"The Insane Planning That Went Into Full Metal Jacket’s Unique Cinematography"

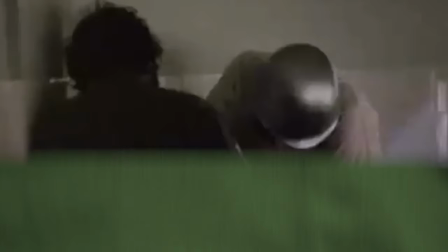What is your major malfunction, nub-nuts?
You know, it took seven days to light that bathroom. Every morning the first thing we would do when Stanley come in, we would go right to that hit.
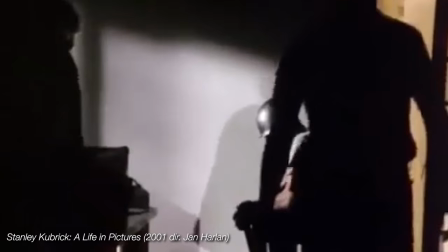And he would adjust filters and lights and get rid of this. He wanted an icy cold blue ambiance.
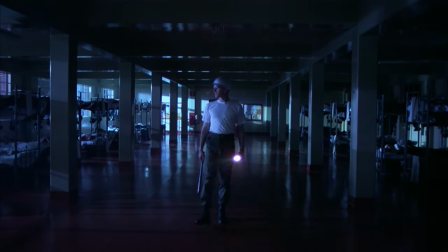And I think he accomplished that mission too. One thing you'll notice about Pyle's death scene is the same eerie blue moonlight that was present in the blanket party scene.
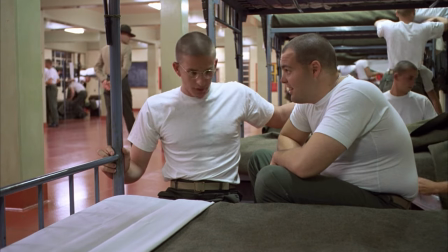This was meant to contrast the warm pink light of Milsom's daylight shots in and around the barracks.
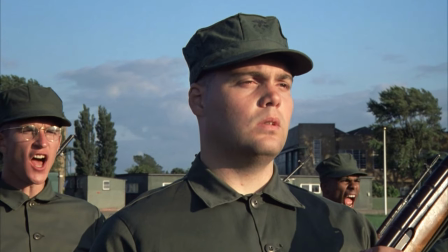The question of what Pyle would do when he finally snaps has been teased almost continuously, and despite Pyle just having graduated from basic training,
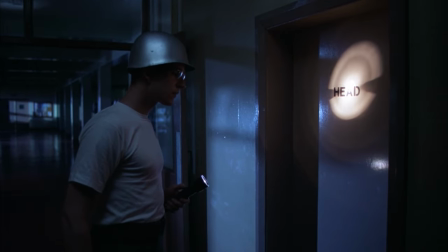the same music and lighting from the blanket party scene cues us in such a way that we know something bad is going to happen before we have any reason
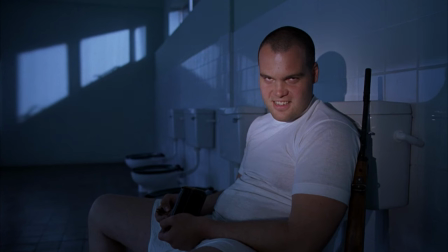to think so. Joker finds Pyle sitting in the barracks bathroom .
Hi, Joker.
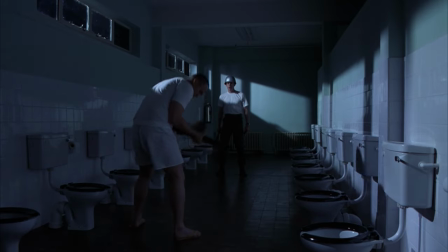In an interview, Kubrick said that the only aspect of the set design in the Paris Island Boot Camp section of the film that was unrealistic was the toilets facing each other.
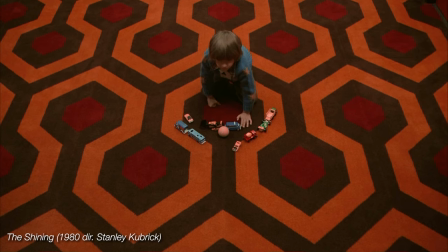In reality, there would be toilets on only one side of the wall. I'm guessing that this was done to fit with Kubrick's style of parallel lines and symmetry.
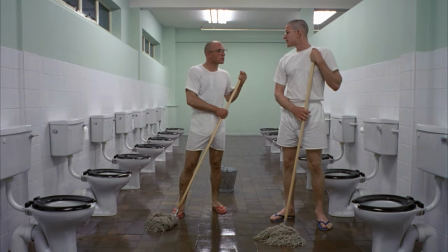He said that he thinks the toilet arrangement is, quote, more like something in a Bunuel film .
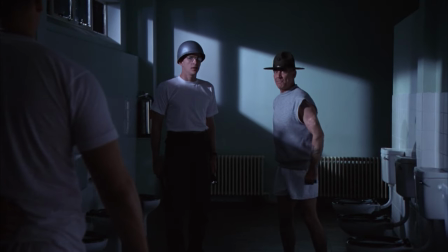According to Ermey, the reason it took seven days to light the bathroom was that Kubrick wanted the light to reflect off the tile in a certain way.
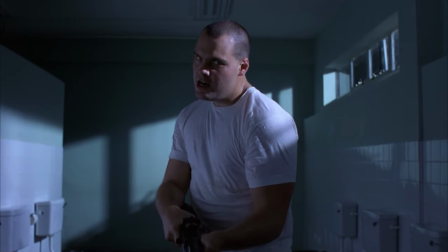You'll notice here that all of the light in this scene is coming from outside the windows. This is how they lit every shot in the scene.
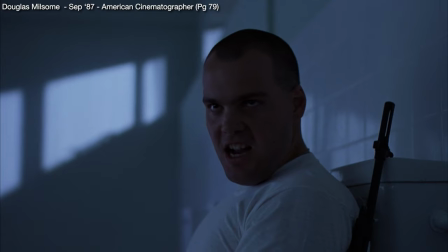Milsum detailed how they lit the scene, saying, We wanted to introduce a strong moonlight effect, which I think worked and gave a weird feeling to it all.
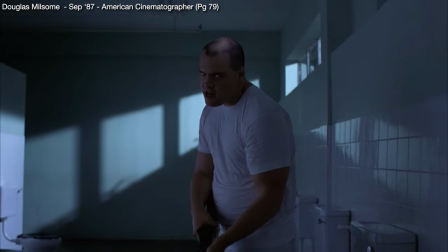It's similar to the blue light we used in the maze in The Shining. For this scene, we used an open Fresnel Brute, which gave us very sharp shadows,
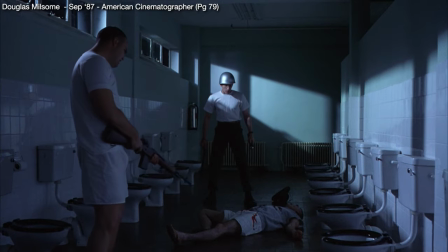and four 10K HMIs—white flame without condensers, so they also cast very long and definite shadows.
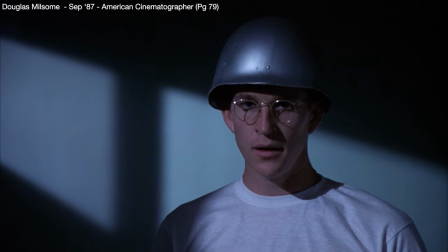The Brute was placed at one end, giving a much wider, brighter beam, and the other four windows were each lit by one of the 10K HMIs.
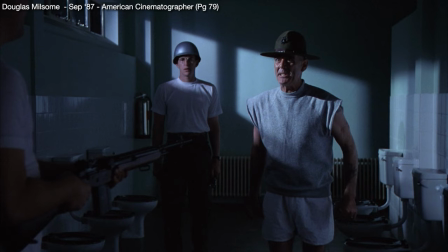We then put half blues over them to give us a kind of Hollywood moonlight glow.
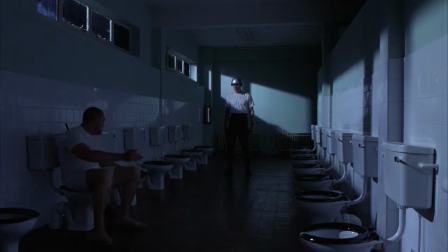In order to make the angle of the light appear to be coming from the moon, they put the lights four stories high and aimed them downwards to shine through the windows.
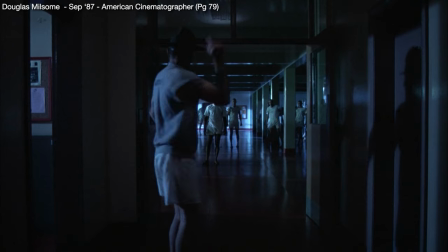Milsum goes on to say, We use polystyrene to bounce the light,
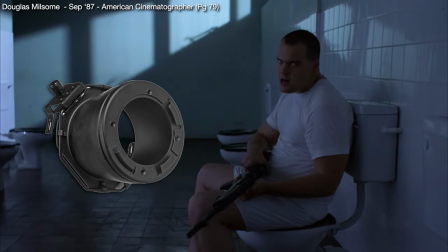or we bounce the light off a thousand-watt snooted Lowell off the ceiling, just to reflect a bit of white light into the shadow side.
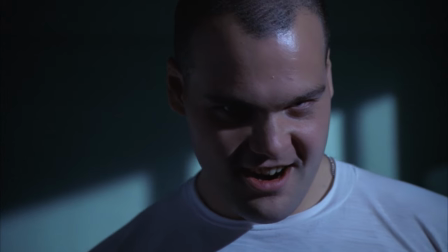Vincent D'Onofrio does the Kubrick stare throughout the scene and they were able to bounce the light off the white tile giving more definition in his eyes.
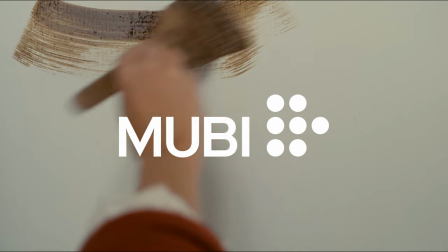I want to take a moment to thank this episode's sponsor, Mubi. Mubi is a curated streaming service tailor-made for cinephiles like you.
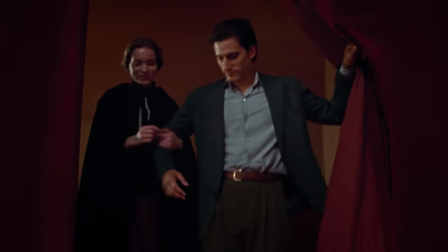Mubi features a lineup of great films, handpicked by experts, non-algorithm,
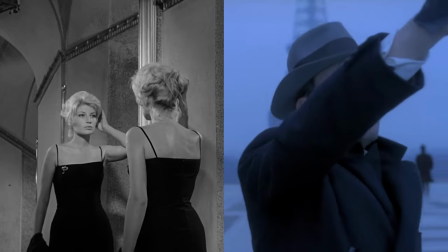that take you on a guided journey through the best that cinema has to offer, with a new film added every single day.
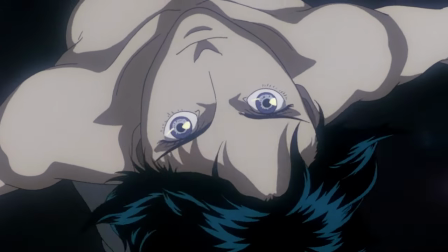What's really cool is how Mubi curates their releases into retrospectives, specials, and specific subgenres.
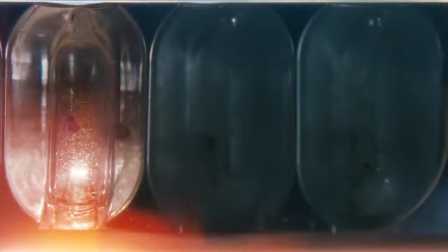It's like having your own personal film festival that you can stream anytime, anywhere.
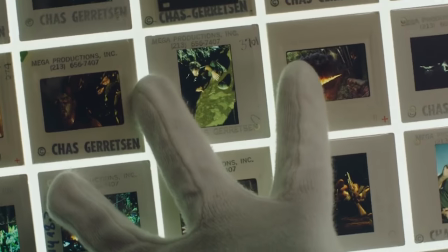Right now, you can check out Dutch Engel, Chas Gerritsen in Apocalypse Now,
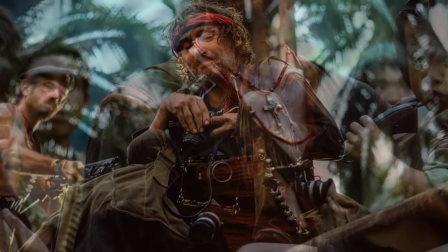a documentary short about a photographer's experience capturing incredible behind-the-scenes photos on the set of Francis Ford Coppola's Apocalypse Now.
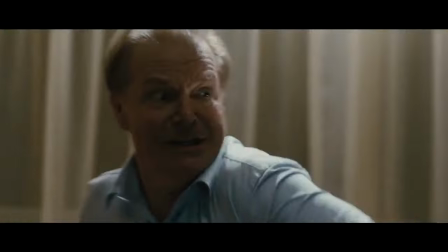Or check out the original Girl with the Dragon Tattoo trilogy of films following a hacker and disgraced journalist as they unravel a mystery of a woman's disappearance.
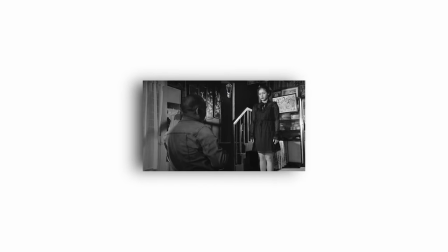Also, during the month of July, MUBI is celebrating the Cannes Film Festival with a wonderful lineup of films,
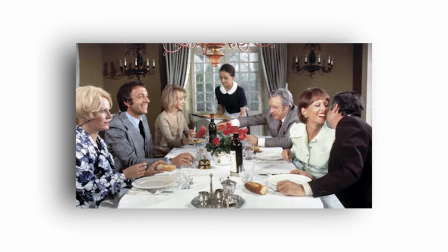including exclusive streaming premieres from the most prestigious international film festivals and rediscovered classics selected by MUBI's curators.
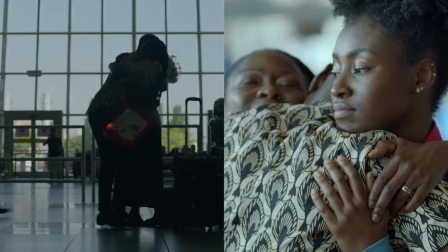All of this and much, much more are available right now on MUBI.
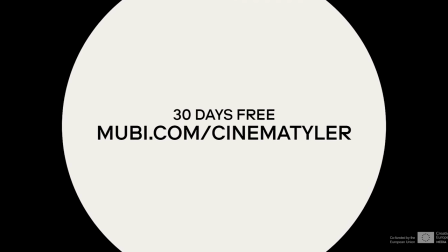Try MUBI free for 30 days at MUBI.com slash Cinematyler—that's
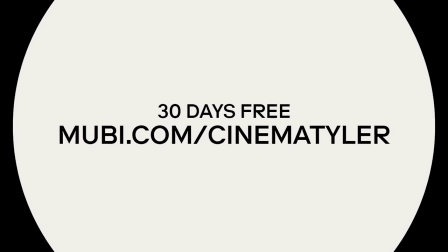M-U-B-I dot com slash Cinematyler for a whole month of great cinema for free.
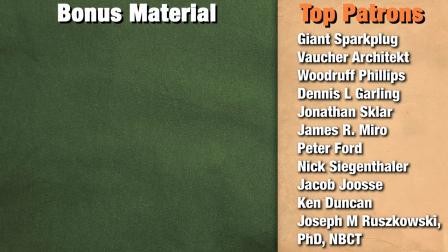Or join Cinematyler on Patreon at the $5 level and get extended access to MUBI as a perk. Thanks for watching!